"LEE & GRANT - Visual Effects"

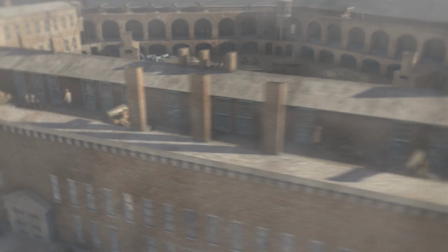For Lee and Grant, director John Ayler and producer John Alon Walls wanted to do something a bit different than standard camera moves over photographs,
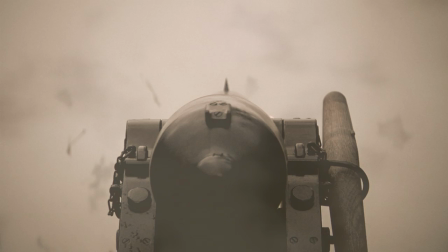a technique that, though very old, is now popularly called the Ken Burns effect.
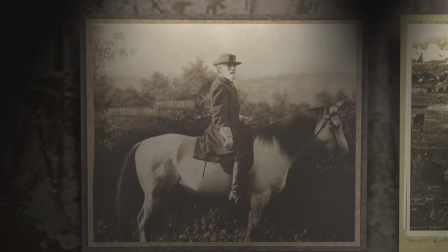The look of the title sequence for the HBO series Carnival was discussed, and I did give it a tip of the hat in several sequences.
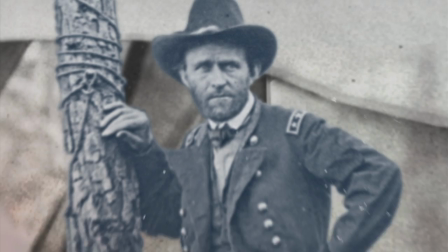As the visual effects producer for the show, I thought the 2.5D would work nicely for some of the moves.
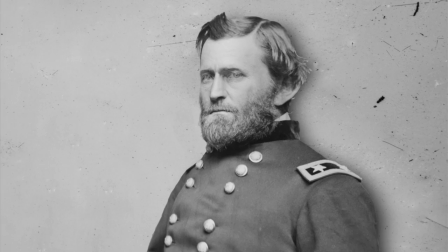However, it's a fairly well-known technique, and we wanted to bring something unique to the show. I created a look using 3D camera projection.
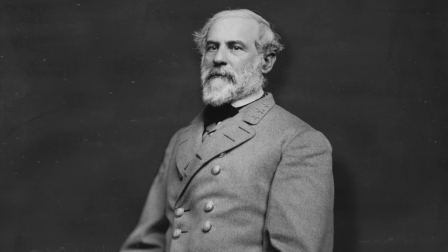The final result brought an uncanny life to the photos, yet hopefully retained the integrity of the original images.
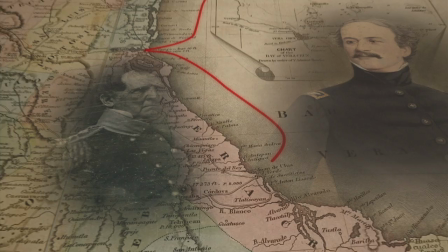In this show, large amounts of information about battle strategy had to be shown on screen.
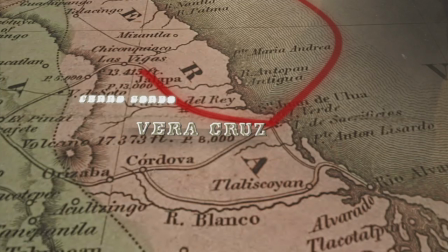We wanted to update the look from the old standard of lines drawn on maps, yet keep a 19th century feel.
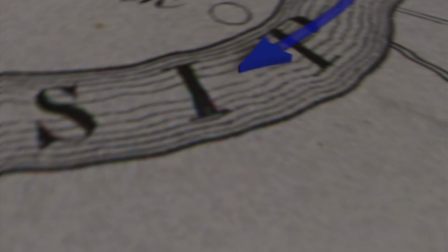I did this entirely in 3D using high-resolution images of period maps.
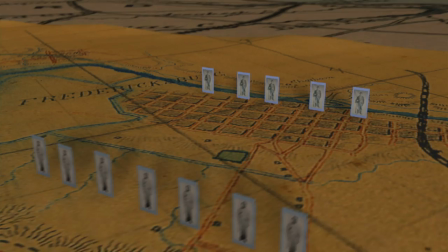I built cards mimicking old postcard photos to act as symbols for troops and generals, as if a war strategy board.
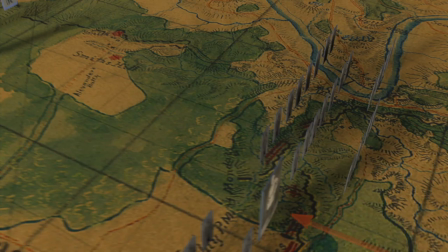Creating this look and using color palettes of the time, I was able to do modern-looking flyovers and swoops, yet retain a period look.
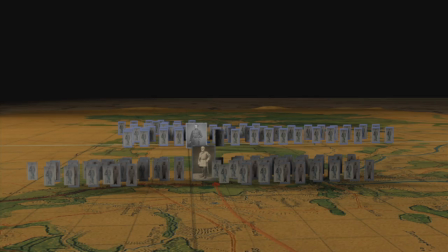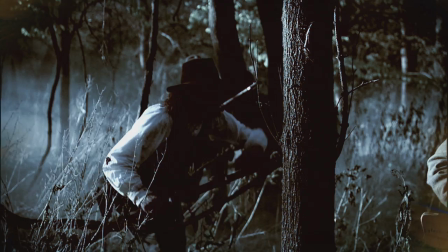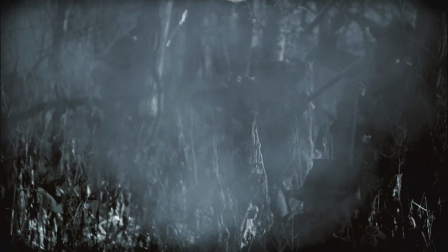A lot of real-world enhancement was also done in the show. These are effects that are successful when they're not noticed.
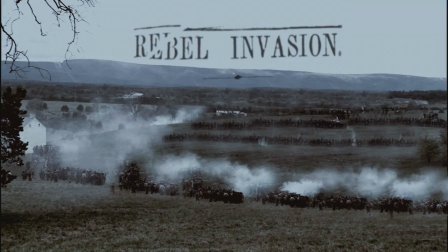Though there were plenty of practical effects, additional blood hits, explosions, and actor duplication was done in this show.
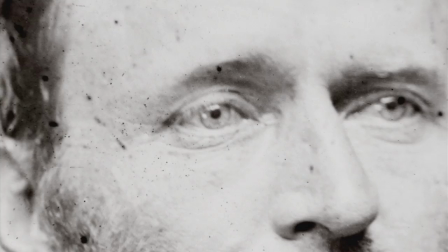All told, there were about 147 shots in the 2-hour production, ranging from simple push-ins to real-world compositing,
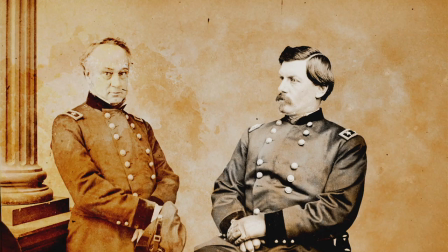2D and 3D camera projection to straight-out 3D model building and animation. A mammoth project.